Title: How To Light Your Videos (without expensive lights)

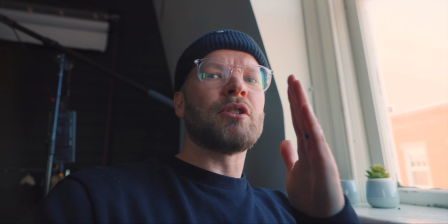252s
But when you have that contrast of the two, you can really see the difference.
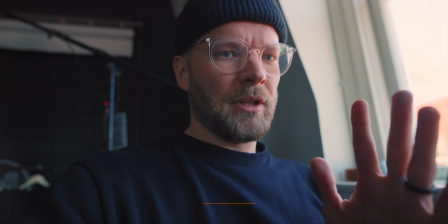257s
So always turn off the house lights. If you can't turn them off, then I would put the white balance in between the two.
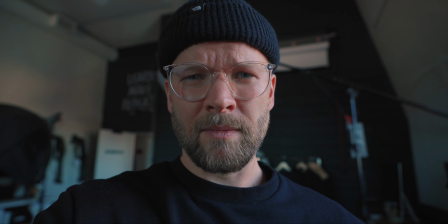265s
But if you can't turn them off, just turn them off. On, off. On, off. Right away, just better looking. The second thing you wanna do is get closer to that window.
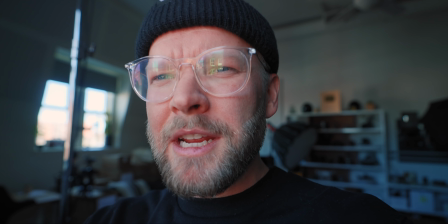276s
And that's for two reasons. The closer I get, the brighter that window is gonna be and the darker the background will feel.
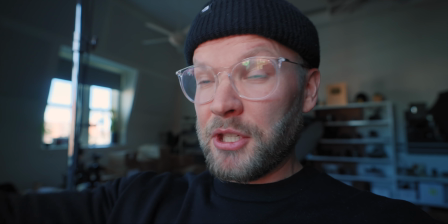284s
So that's gonna really help to separate me as the subject from the background. Just makes me pop more.
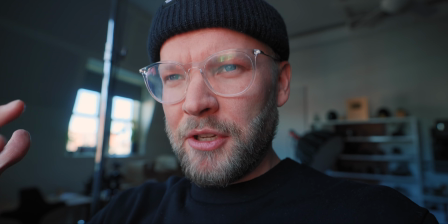290s
And then B, secondly, it makes the source bigger in comparison to me, which means it's gonna be softer and more flattering.
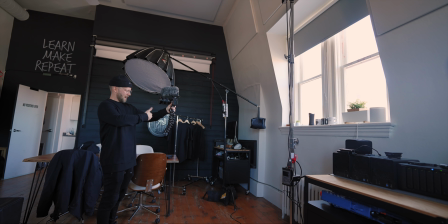299s
So this is me about six feet, eight feet, something like that, away from the window.
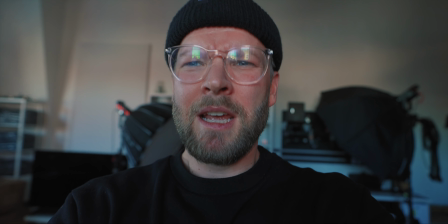304s
And you can see I kinda just blend into the background. there isn't very much pop here. And as I go closer, I'm gonna try and keep the same exposure here.
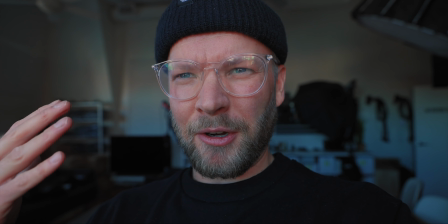313s
Now, I pop way more from that background and the light is just a little bit more flattering on me.
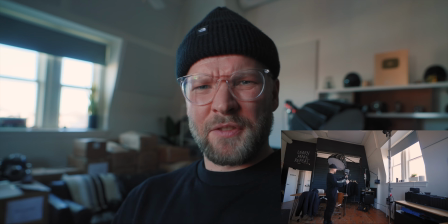322s
Six feet.
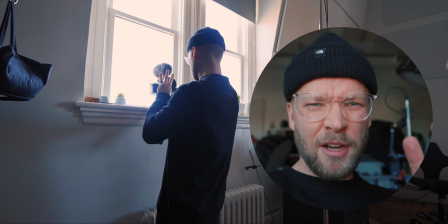325s
Two feet. Much better. And then the third thing you gotta do is just turn like 45 degrees.
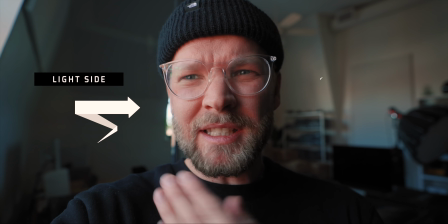333s
The light instantly becomes way more interesting. There's this bright side and this dark side and this is Rembrandt lighting.
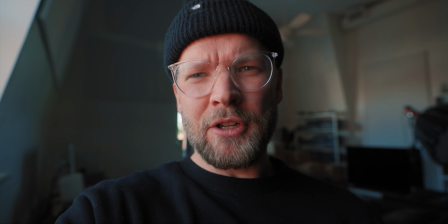339s
This little triangle here is just way more interesting. There's more going on with the light, more contrast.
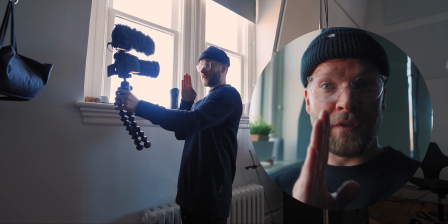346s
And if you want to make it more dramatic, you can keep going and kind of do this 50-50 light side, dark side of the face, which is very interesting.
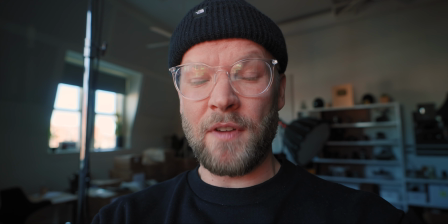354s
If you want it less dramatic, just do a little bit less than 45 degrees if you're trying to do more of like a natural beauty light.
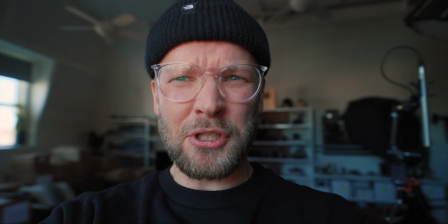362s
So there's dead on flat light. and then we just turn 45 degrees right away.
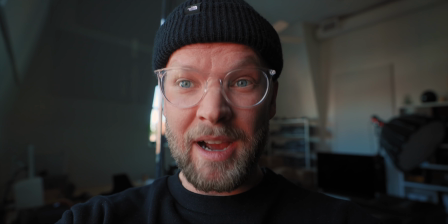367s
That looks so much better, way more interesting.
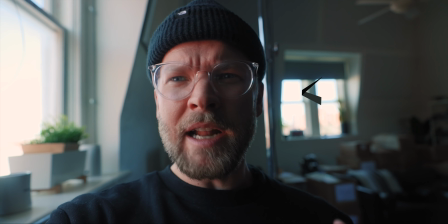371s
And bonus, since we have these two lights, we can actually do this kind of like split lighting, very dramatic,
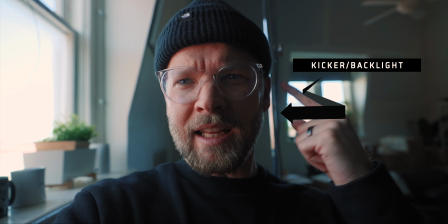377s
but then this window here provides this nice kick or backlight here on my face.
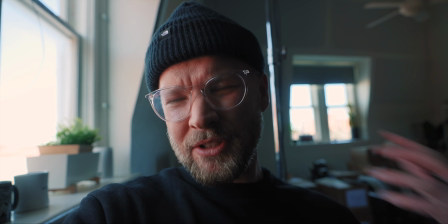384s
That's called a kicker and it's also backlighting me.
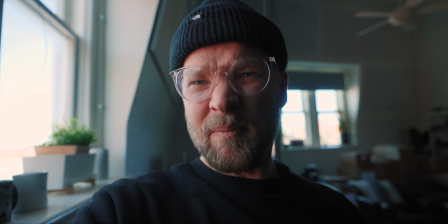386s
So again, just makes me pop out from the background a little bit and makes the whole lighting scenario a little bit more interesting.
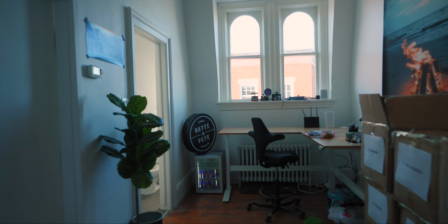393s
Let's do another example. This is my other room in the office.
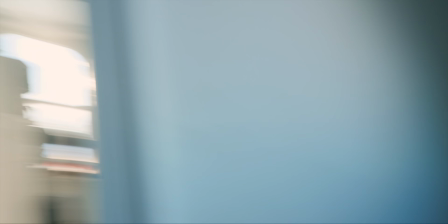396s
We just have one window here so I could go over here in this corner and I have some pretty good contrast.
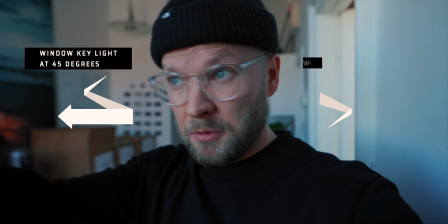405s
It looks pretty good here. Looks like I have a nice light which I do. A window is a great pro light.
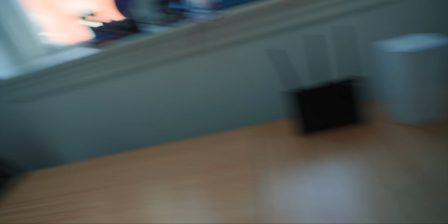411s
Or I could do a little sit down desk set up here. I don't do this because the sound isn't as good in here.
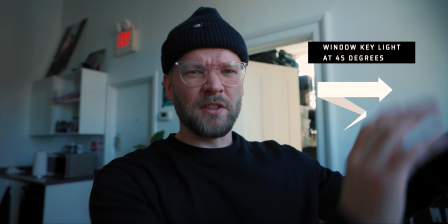419s
We don't have sound panels. So now 45 degrees to the window here and we have
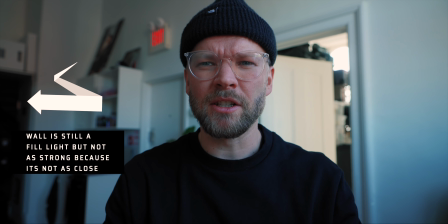426s
this nice kind of darker side lighter side And actually we do have another light here.
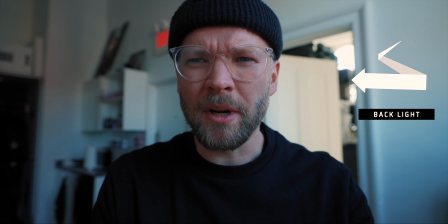431s
So that's adding a little bit of kick if we don't like it
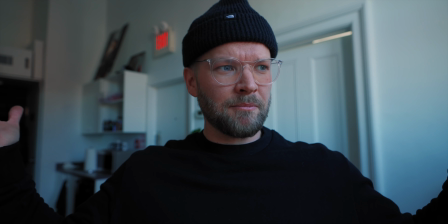438s
We can just close that That's it. We're using windows as a source of light. There was no tungsten lights in here I would have killed those immediately. But that's it, super simple. Window light is not that scary. You just gotta kinda play around with it. Really, a window is just a light. It's just a different form of light. So don't be intimidated by it. Just kind of, you know, move around, figure out what works. Don't do this, this looks terrible. This looks pretty good. The only downside to window light is that it's not as consistent. It changes every single day and throughout the day. it's different, so if it's cloudy, it's gonna look different than if it's sunny like it is right now, and the color is even different because the blue sky versus a gray cloud, and right now we're in the shade, but later on we might have the sun blasting through.